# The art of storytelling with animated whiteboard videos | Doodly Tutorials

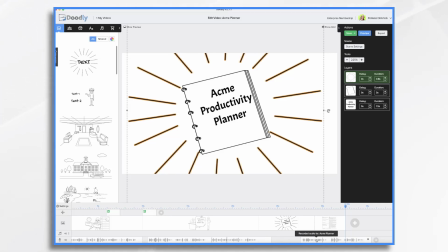(4:07)
So now it's gone, and I just move this over. Right click, preview.
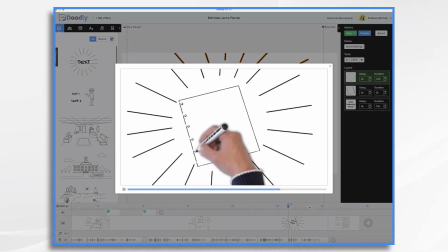(4:15) What if there were a way that she could be more productive, feel less overwhelmed, and finally be able to get things done?
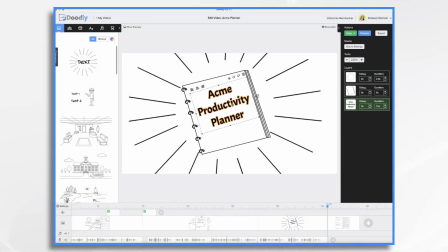(4:22)
I do need to have a little pause at the end.
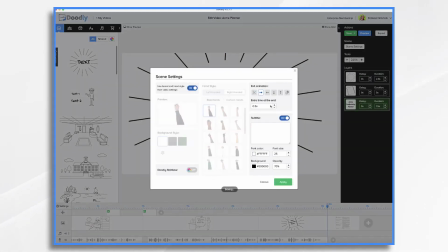(4:26)
So go to scene settings, and we want to add about 2 seconds to the end.
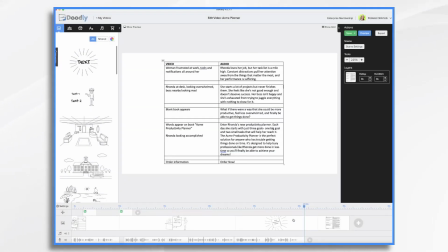(4:33)
I think we want a new scene with Amanda holding the book.
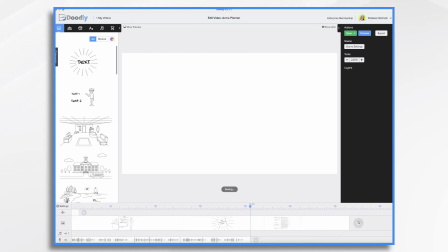(4:36)
So I'm going to click over here, new scene, and I'm just going to drag it over to the proper spot.
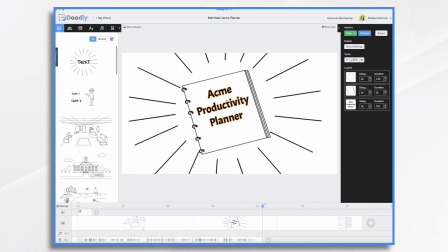(4:43)
I'm going to go ahead and copy and paste the book once again. I'm going to paste that into our new scene. It's going to be smaller because we're going to add Amanda. So we can make it smaller, move it over.
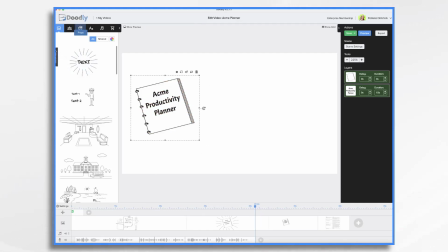(4:54)
And let's go back and find Amanda. Rhonda is our
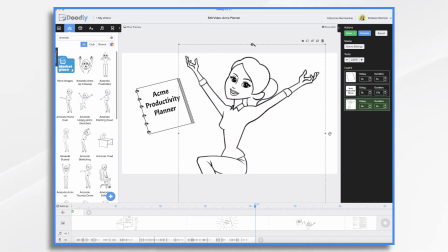(5:00)
our script is saying, but she's named Amanda in Doodly. So now remember, we're going to have a call to action. So maybe over here is where I'm going to have the text for the call to action.
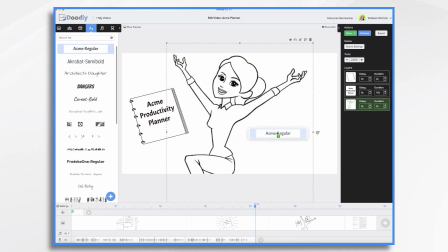(5:11)
There'd be some nice balance. And we'll do something like that. So let's go ahead and add our voiceover.
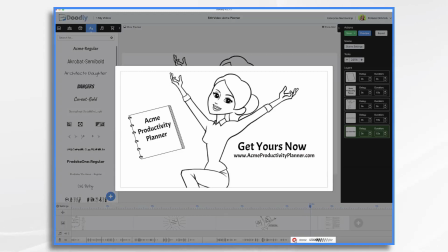(5:21)
This will be our last voiceover.
The Acme Productivity Planner is the perfect solution for anyone who has trouble getting things done.
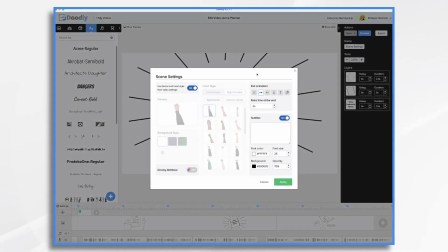(5:30)
So I'm going to go back to this one, scene settings, and I'm going to turn the scene animation off here.
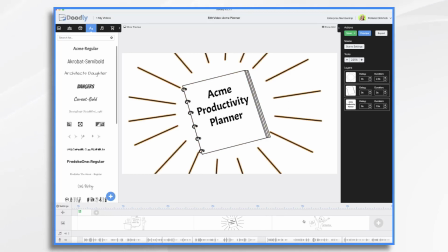(5:38)
And now, instead of swiping, it's just going to go from this to this. So I have the Acme Productivity Planner. I don't want the hand to draw it on because it's already been revealed. So we're going to go back over here.
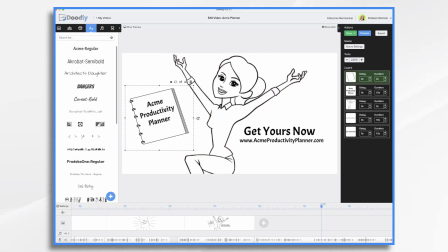(5:53)
Turn that to zero and this to zero. We can consider if we want those sunbeams, and I think I do kind of want them.
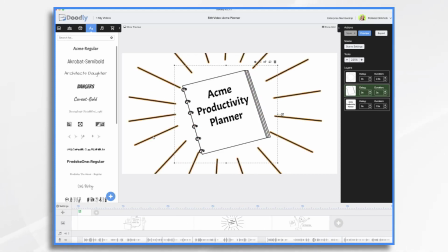(6:03)
So I'm going to go over to the sunbeams and I'm just going to copy and paste.
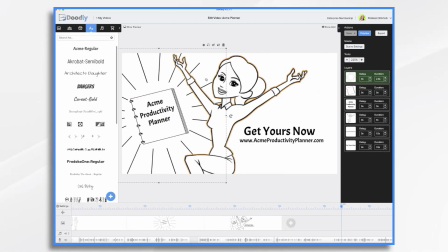(6:10)
So that looks really great. And what's going to happen is it's going to look like the camera moved from this close-up to this longer shot. So it goes from here to here. And we can decide if we want the hand to draw Amanda on or not.
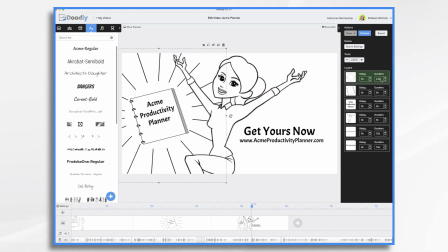(6:27)
Now, before we do a preview, let's make sure to turn off the drawing of the sunbeams. So now that's zero. And let's take a preview, and we want to see the transition between the two.
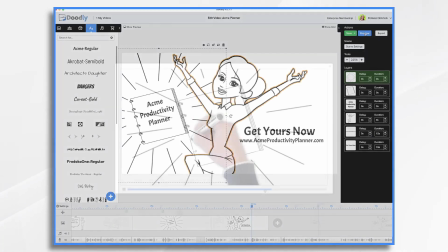(6:40)
So I'm going to go ahead and use this preview, and I'm going to jump ahead and finally be able to get things done.
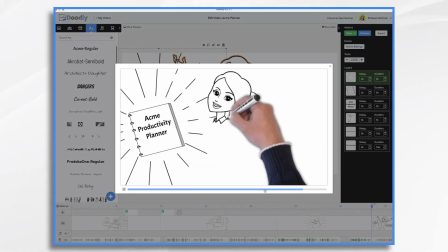(6:45) Enter Rhonda's new productivity planner.
Each day she's so let's go ahead and add a camera move.
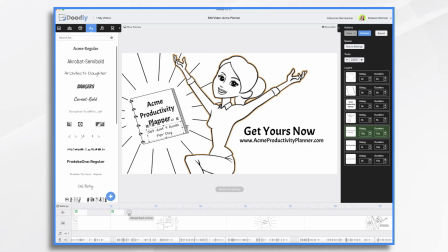(6:53)
Scroll over and you go to the plus sign after your last camera move, and then you drag it over.
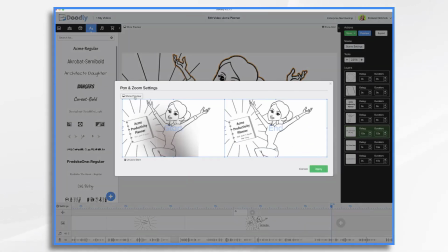(6:59)
So let's go ahead and click in. So we're full screen, that's what we're starting at, and then we're going to zoom in
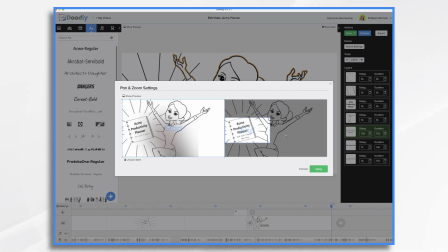(7:10)
to just 3 goals per day, and then we're going to zoom back out. So we got to do our first move first, so we're going to zoom in nice and tight,
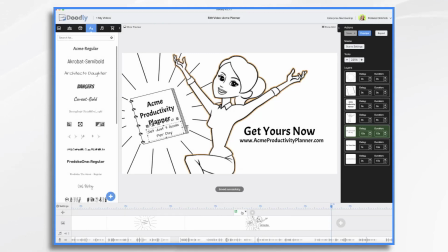(7:20)
and we've got to figure out where in this scene this camera move is going to happen. Okay, so I like to use this little mini preview.
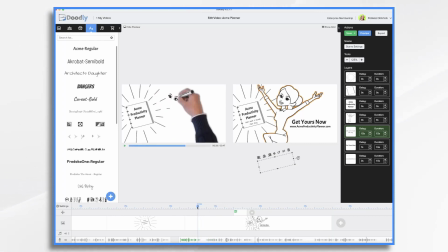(7:31)
What happens is you place your playhead and you can see exactly what's happening where. So as soon as he goes to write the set your 3 goals per day, that's when I want the camera to start moving.
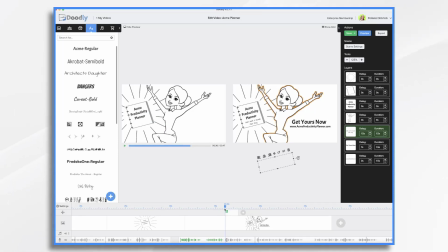(7:47)
So now I just move this over here to where my playhead starts. And now, as soon as he starts writing, the camera's gonna zoom in.
Just 3 goals, 1 big goal and 2 small tasks that will help her reach it.
So once again, camera move.
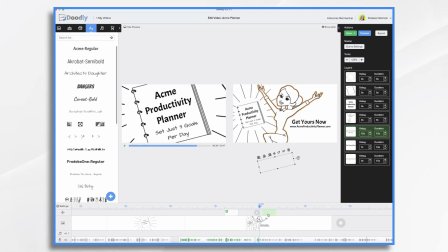(8:03)
And then we're going to move it over. It's probably going to be right around here.
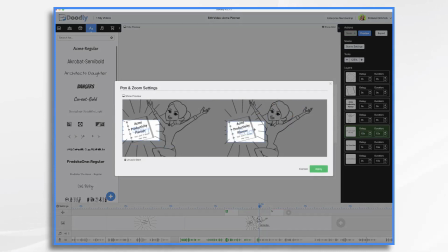(8:08)
Instead of zooming out to full screen, let's just move the camera up to this happy Amanda.